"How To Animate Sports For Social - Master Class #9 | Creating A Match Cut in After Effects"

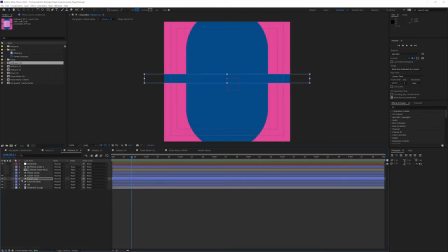[8:08]
So I want the phone screen to pop on in a little bit of a trailing motion.
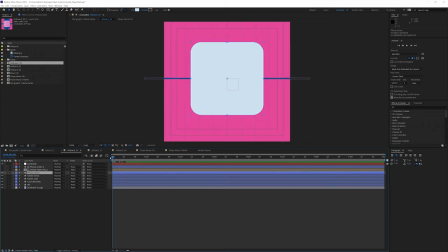[8:13]
So I'm going to create some repetition here with this phone screen, especially as we get into the transitions here in the third board. But initially, I want this to shoot out very similarly.
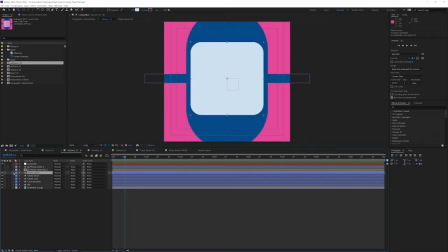[8:29]
So let's go ahead and hold Command or Control and click on the arrow so we get everything here. Hit the size, and this is the end state. So again, I'm just at the very end here. I'm going to bring it back one just so I'm at 10 frames, and I'm going to take it back to the beginning.
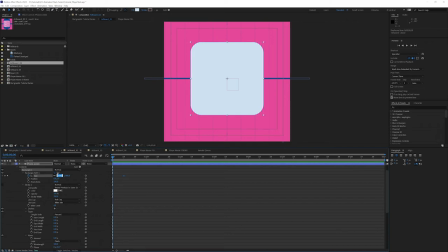[8:45]
And I want this to be, let's just call it something very, very tiny, 25.
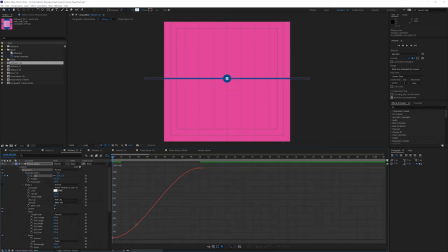[8:54]
And let's highlight those and hit F9, go into our graph. Hope you're following along with all this repetition, because reusing the same curves will allow you to make things feel
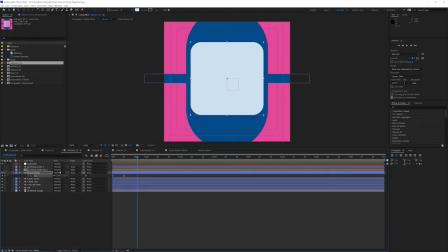[9:09]
very similar and cohesive. So if I hit U, I said I wanted to push this out a couple frames. So I'm on PC again, so I hold Alt and I hit page down.
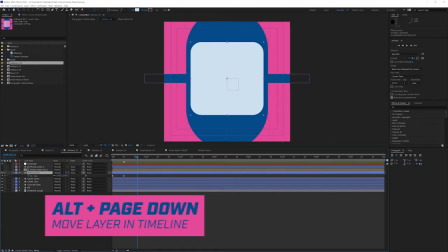[9:21]
If you're on a Mac, I believe it's Function, Option, and the down arrow key.
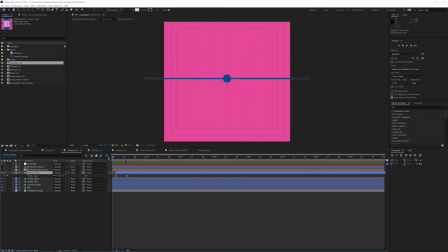[9:29]
1, 2, 3. So this is going to be a little follow the leader.
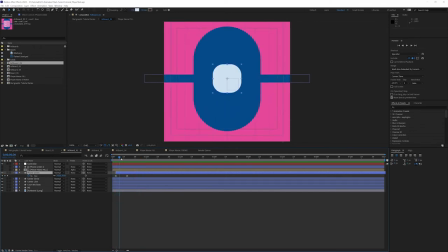[9:37]
So this is going to come out, and my phone screen is going to follow suit. So let me hit U on here. I actually might do my 1, 2, 3.
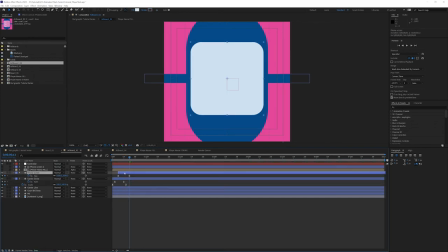[9:50]
I might make my last frame the 3 frames.
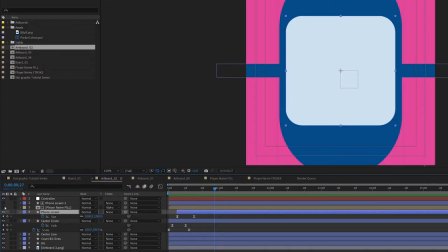[9:59]
And then I want my player name to follow.
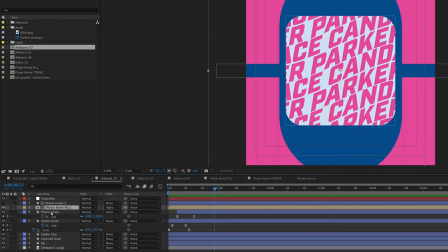[10:07]
And that has an alpha mat we created. So since I already built this out, I'm just going to command D to duplicate it and put this over the top.
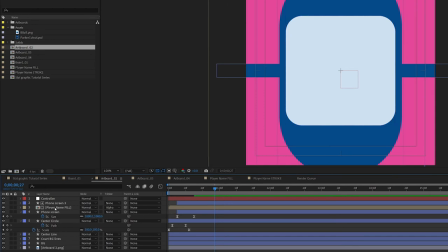[10:16]
I can delete this phone screen. And in order for you to see the player name Phil, we just need to turn off the eyeball because it's an alpha mat.
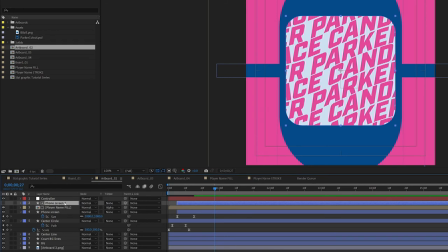[10:23]
And then what I'm going to do with this alpha mat is push it 3 frames so it follows.
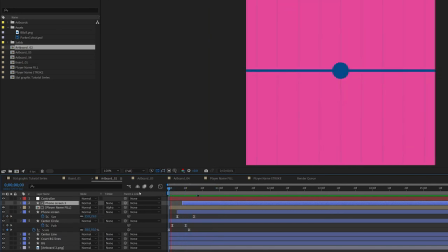[10:33]
So we get a little bit of following action here.
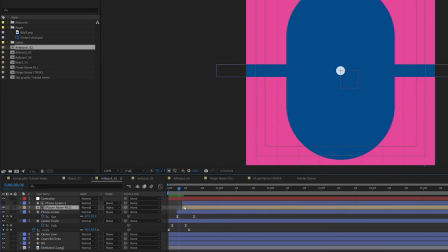[10:40]
And let's go ahead and pull the name Phil out here as well.
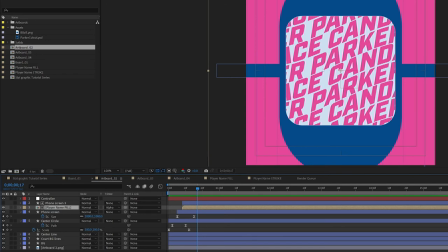[10:45]
And you can see that the name stays large the whole time, and I want to change that. So if I hit S, let's go back to the beginning here and go 10 frames. I'm doing Control Shift and right arrow.
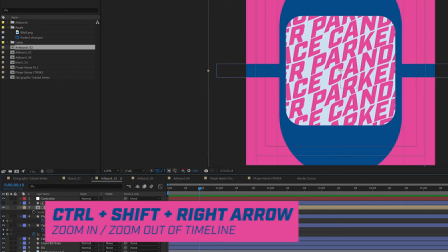[10:57]
Yours is, if you're on Mac, is Function Shift and down.
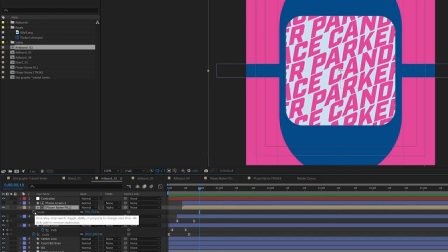[11:01]
That'll get you 10 frames out with the CTI, which is the current time indicator here. And if you hit Scale, keyframe, we can go back to the beginning by holding Shift, and it's going to snap here.
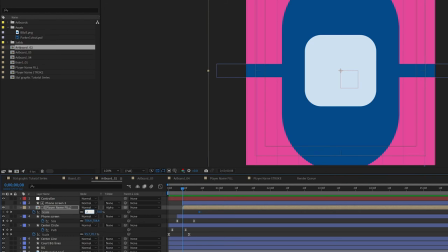[11:16]
And let's take this down to, say, 20. Let's go down by 50%.
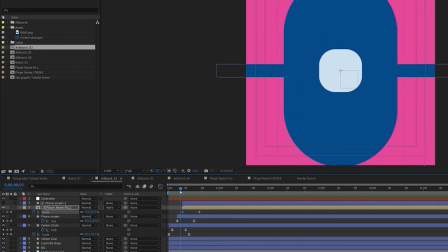[11:23]
So this is just going to reinforce the movement and be a really great secondary action to reinforce what we're doing.
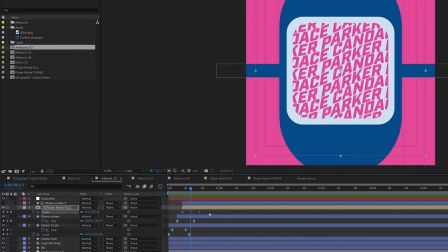[11:34]
And we, of course, need to highlight them, F9, get in the graph,
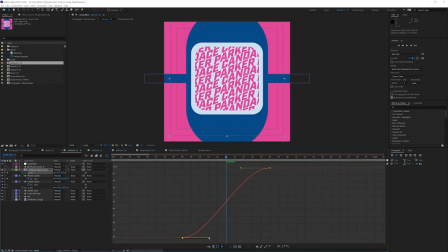[11:38]
and do the same song and dance we've been doing with the rest of these so that they all match.
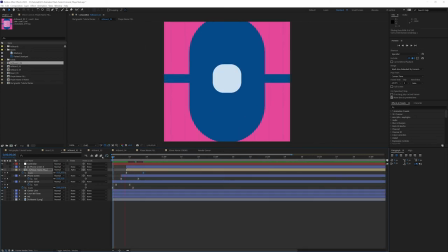[11:47]
Let's see what that looks like.
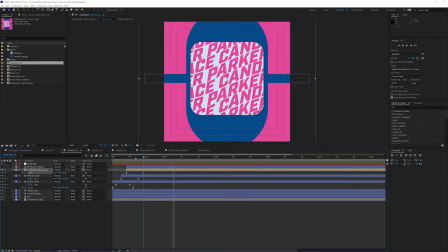That feels pretty good.
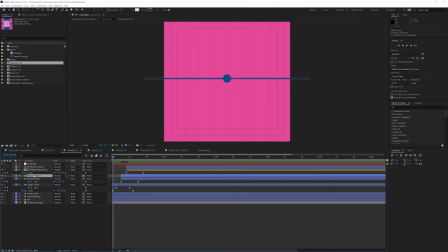[12:00]
And we're going to go ahead and copy duplicate this phone screen again and bring it up to the top. And I'm going to push it 1, 2, 3 to line up with the alpha, which is what the name Phil is working off of.